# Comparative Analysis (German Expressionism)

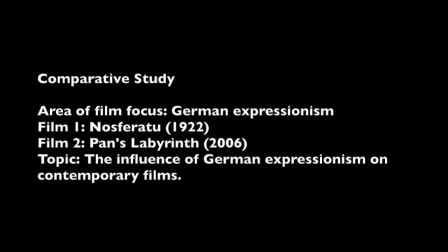[0:00]
The area of film I'll be focusing on is the film movement German Expressionism. This comparative study will investigate the influence of German Expressionism on contemporary films. The movies that will be compared and contrasted are the 1922 film Nosferatu by the director Frederick Willem Marno and
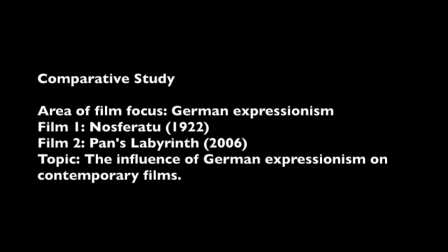[0:18]
2006 Pan's Labyrinth, which was directed by Guillermo del Toro.
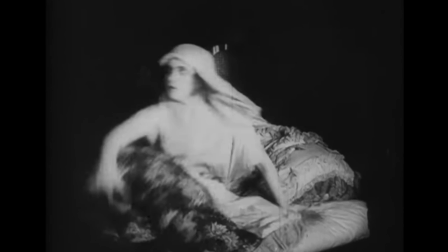[0:26]
German Expressionism appeared after the First World War with Robert Wiene's The Cabinet of the Dr. Caligari, which was created in 1920.
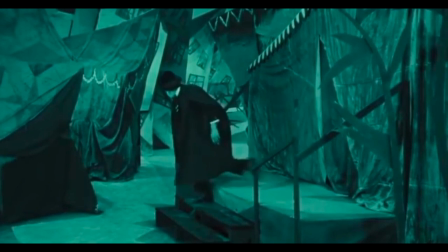[0:35]
But what is Expressionism more generally? It is a distortion of reality that aims to make us feel an emotion.
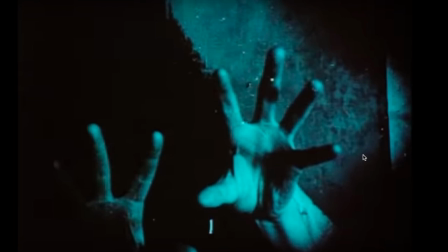[0:42]
At the end of World War I, artists had a pessimistic view of the world.
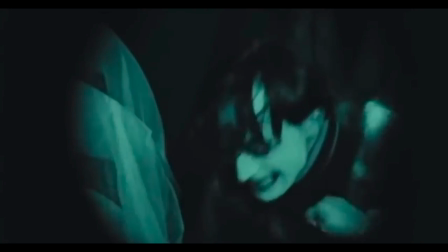[0:48]
This is why German Expressionism tackles the same themes globally: fear, anxiety, and madness.
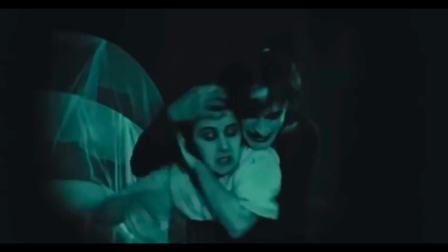[0:56]
This idea of distorting reality is also displayed in cinema. The goal is the same: to express a feeling.
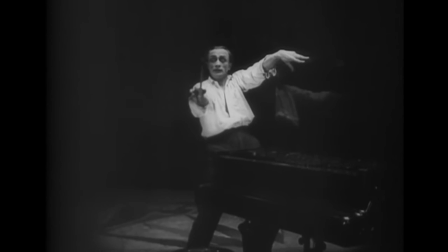[1:02]
The characters, the lights, and the sets contribute to the atmosphere of the expressionist films.
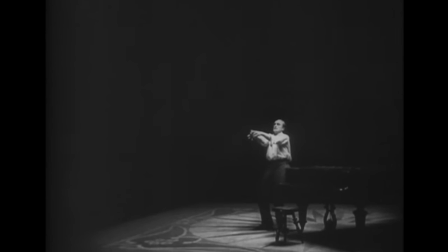[1:09]
Fantasy and horror films are the two genres that will marry marvelously with German Expressionism.
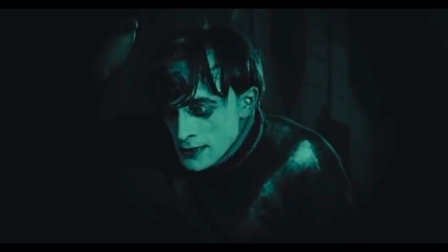[1:16]
But what is special about German Expressionistic films? Initially, the characters in the Expressionist films must convey emotion
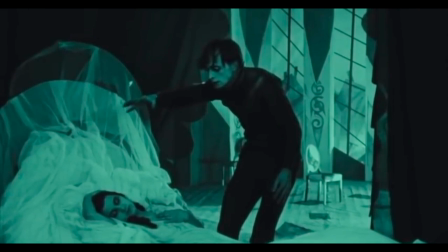[1:25]
and be in adequacy with the themes and the genre of the film. As a result, the characters will be strange, crazy, and scary.
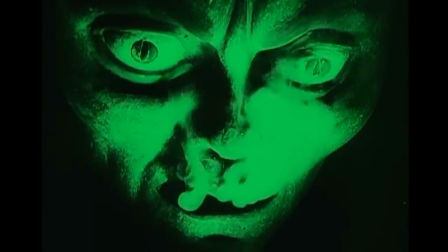[1:34]
To achieve such a result, the actors are in costumes and heavily disguised to distance them as much as possible from reality.
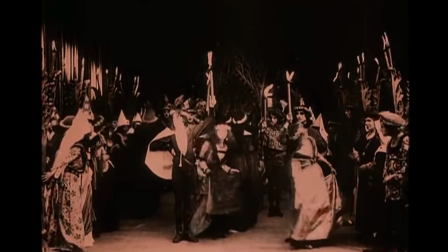[1:43]
In addition, the first German Expressionist films were silent, so the acting was exaggerated.
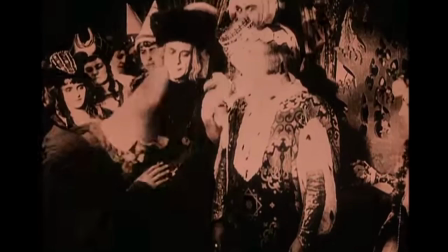[1:51]
This staging can make us smile today, as it may seem unrealistic,
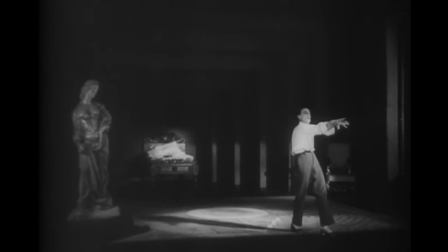[1:57]
but at that time it created a feeling of madness or fear. The films are shot in the studio, so the lighting is handmade.
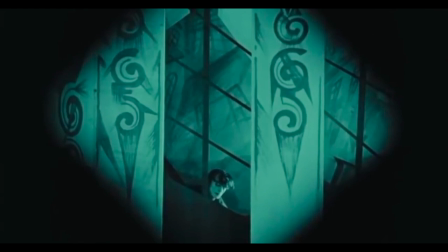[2:06]
Once again, we move a little further away from reality by creating a new world where light dazzles the faces of characters who appear as corpses.
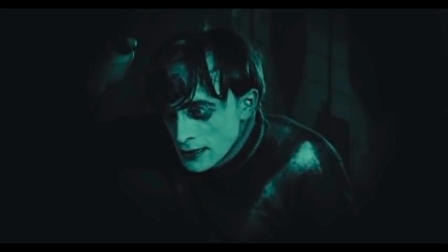[2:17]
The strongly supported makeup allows them to multiply the expressiveness of the actors.
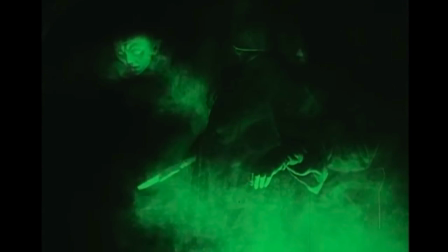[2:24]
And thanks to the lighting, the characters can appear sometimes as so much livid faces,
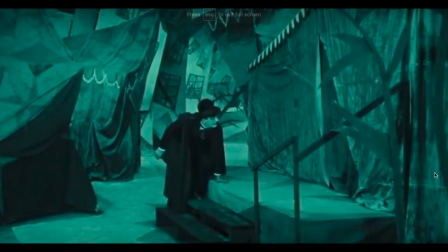[2:30]
sometimes converted in form of manifest shade. Another very significant characteristic of German Expressionism is the setting.
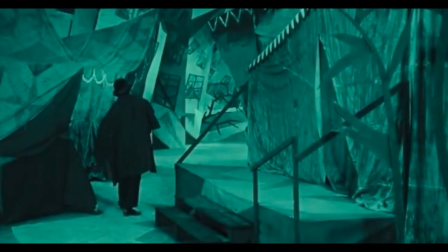[2:40]
Generally, the setting the films take place in are nightmarish, with emphasis on geometric shapes which would convey sensations.
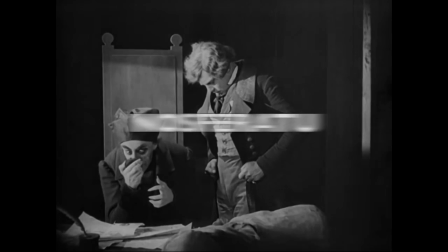[2:48]
Taking the film elements used in German Expressionism into consideration, Nosferatu, one of the greatest German Expressionist films,
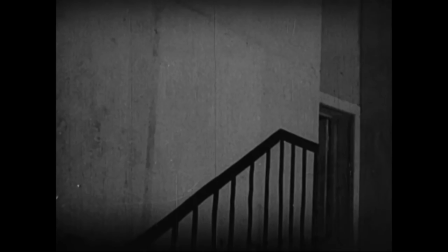[2:56]
will be analyzed, which will help the study to further understand the influence the film had on contemporary films.
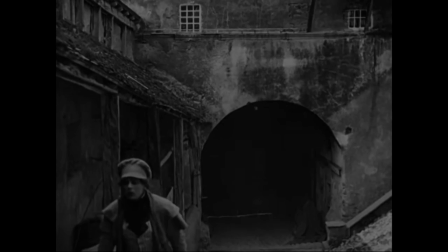[3:05]
The plot of the movie consists of a real estate agent, Thomas Hutter, in 1838,
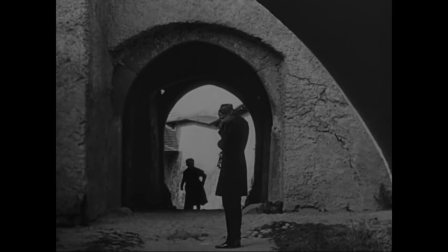[3:10]
who leaves his young wife, Ellen, for Count Orlok's castle in the Carpathians.
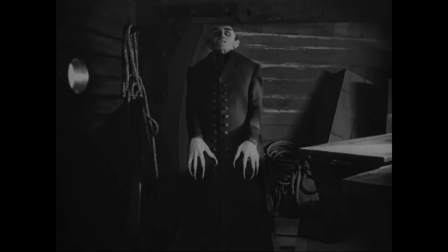[3:15]
There, Hutter discovers that the Count is actually Nosferatu, the vampire, and is a victim of repeated bites of the monster.
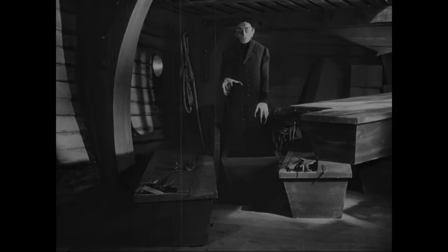[3:23]
Nosferatu leaves the castle in a coffin filled with earth in a sailing trip, which he terrorizes the crew and the town.
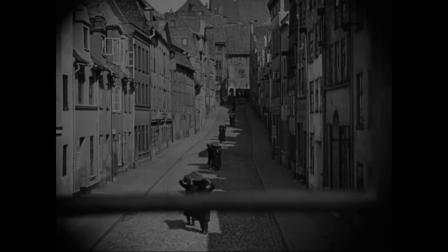[3:31]
He furthermore moves to his house, directly opposite of Hutter and Ellen.
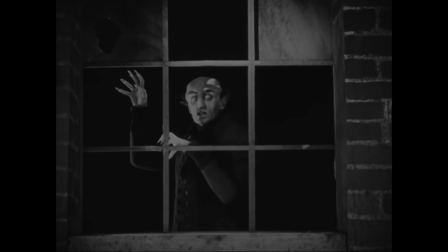[3:40]
We can see through Max Schreck's makeup embodying Nosferatu, whose face is completely deformed. He has very oddly large features considering his nose, ears, eyebrows, and eyes.
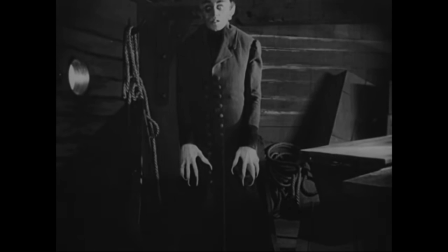[3:52]
But most importantly, the most eye-catching feature is the extreme large hands and long nails, which successfully displays the evil beast,
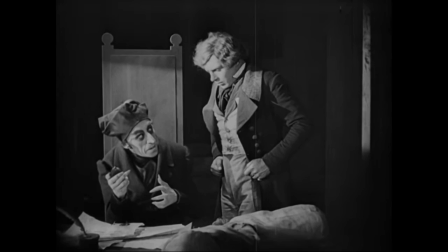[4:01]
but also in the black-white contrast that gives him ghostly appearance to the characters.